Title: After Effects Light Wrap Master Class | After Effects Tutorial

Hi, my name is Will Carmack. This video is sponsored by Squarespace, and today I'll be breaking down the Light Wrap plugin from Footage Crate.
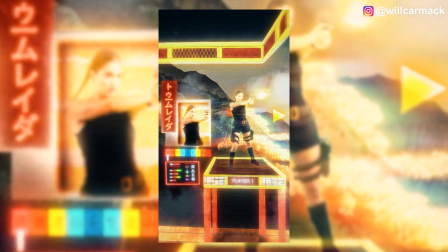It's free, it's amazing, and as a professional animator, I've been using it recently to blend in some really sexy stuff. Basically, light wrapping is when you take the pixels of the fake background you've
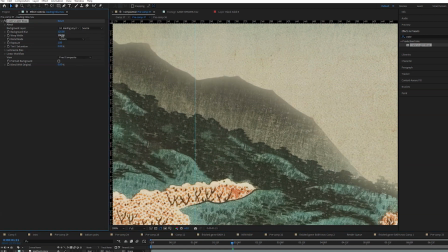created and you blend it into the foreground of whatever piece is in front of it. So if I film myself against a green screen and then I'm using like a waterfall as a background,
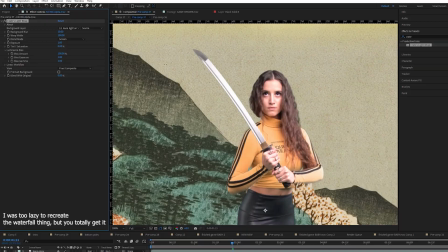the edges of me on the green screen are clearly not gonna look like I'm in front of a waterfall. And so you use light wrap to make it look like the waterfall behind you,
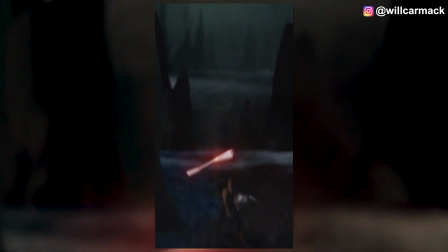it's affecting the pixels of your silhouette, making everything look like it's supposed to be there and was all filmed by one camera. First things first, let me show you where you find this godsend of a plugin. Thank you, Footage Crate. Or maybe it's called Production Crate. I'm so bad. I'm such a bad, loyal customer. Or maybe I'm so loyal, I've been with them long enough to know that it used to be called Footage Crate.
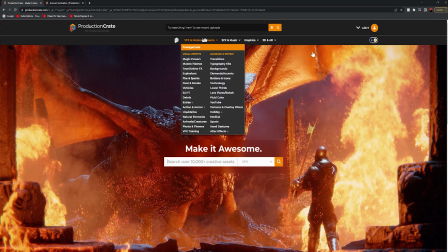I don't know, whatever. Okay, so this is super important. So if you go to Visual Effects and Motion Elements at the top here, you'll notice at the bottom there's an After Effects Plus option. You'll see that, Production Crate has a scripts and plugins thing.
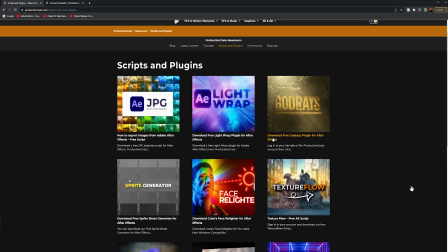Let's click on that. And then bam, they have tons of amazing plugins, but the one we're talking about today is Light Wrap.
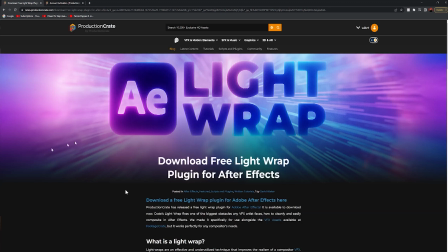And my God, you can see here with the graphic what it does, right? Like this purple background is blending onto this After Effects PNG so perfectly and beautifully.
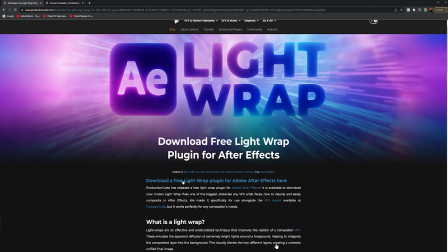And of course, from there, you click this blue text, bam, and then you download it. Like right here, but I've already downloaded it, so now I'll break down the whole plugin for you.
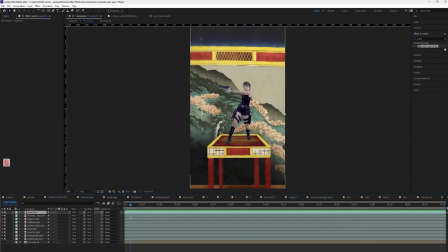So here we have an After Effects, like kind of a reference piece of a project I shot recently,
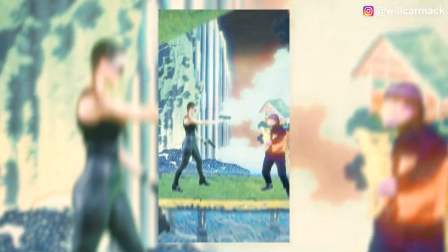where I put me and my friend Lexi into like 7 Japanese paintings from the 1800s,
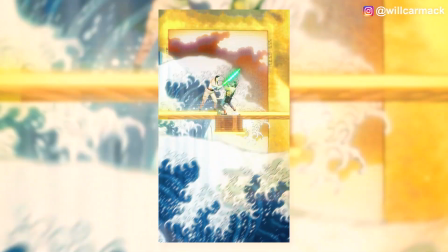but I turned it all into a sci-fi nerdy anime video game. So take it from me, the professional.
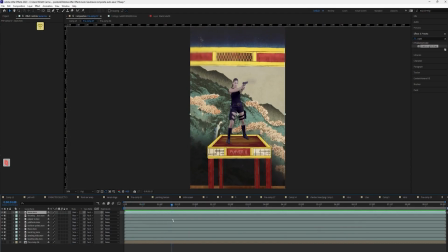And so I'm gonna be using just a random scene from that to show you how I used it,
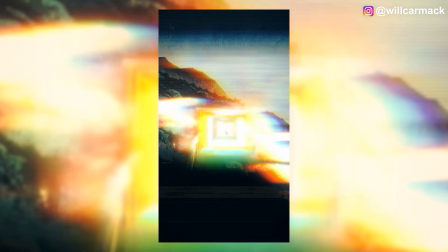because I used this plugin to make all of the characters in that video look like they were shot in that scene. Even though it was a 400-year-old Japanese painting from the 1800s.
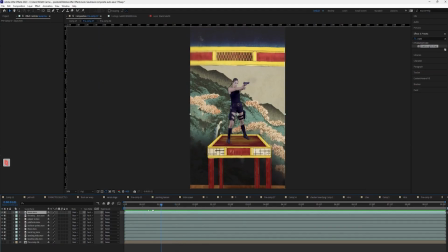Okay, so here we go. We're gonna try and blend Laura here into the background. So if we come up to the effects and presets panel and type in crate, it will show up as Crate's Light Wrap.
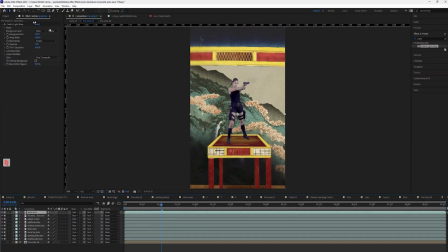We'll just drag that onto Laura, because this is Laura Croft, by the way. And up here in the controls panel, you'll see all these options, and I swear to God, it's super easy.
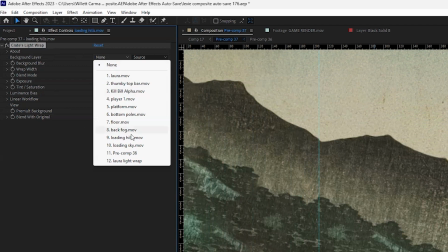First and foremost is background layer. This is, you're choosing the plugin to look at the layer you want wrapped around your subject.
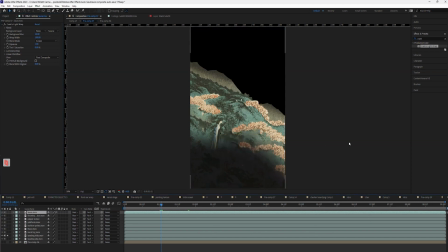So in this matter of fact, we want these hills, these loading hills, to blend onto Laura. And so what we're gonna do with the Crate Light Wrap is the background layer, we're gonna do loading hills.
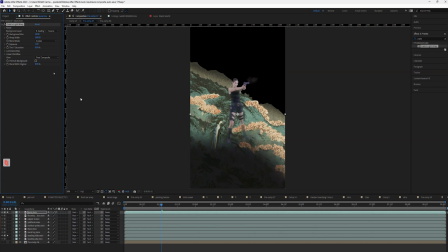And watch, it's super cool and it's gonna happen instantly. Bam, oh, it's so good. So immediately she's already blended really well into the background here.
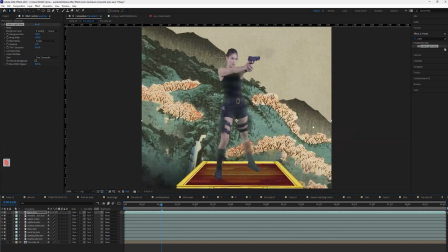Let me unsolo all of this stuff. And all right, let's zoom in. So this is with Crate Light, right? Fuck, I can't talk, I'm just excited. This is with it, without it, with it, without it. Now that's good, but let me show you how we fine tune these things here. So you can notice how there's the kind of like these weird tiger stripes that go through it.
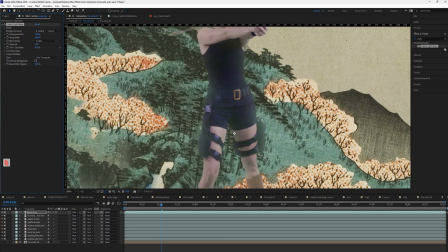We can change the background blur. So we can crank it up to look more natural and spread out, like around 20. Or if we bring it down, you see exactly what's happening. It's literally just turning your subject kind of transparent, so it's looking at the background behind it.
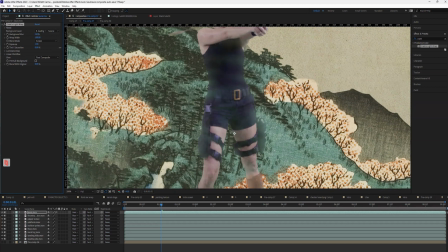So if we don't crank up the background blur, it's just gonna look like your thing is completely see-through.
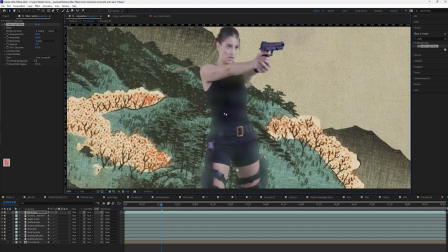Now, if we don't want these like tiger stripe vibes to go so far into her body, we can turn down the wrap width, which is super nice. And so you can see how hard the edges look without light wrap. And then with wrap width, we can just slowly expand it onto our subject like so.
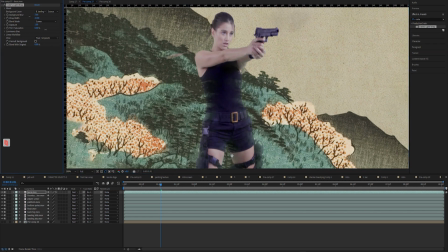Love that. And again, background blur, it's basically just like, you just wanna crank that up, trust me.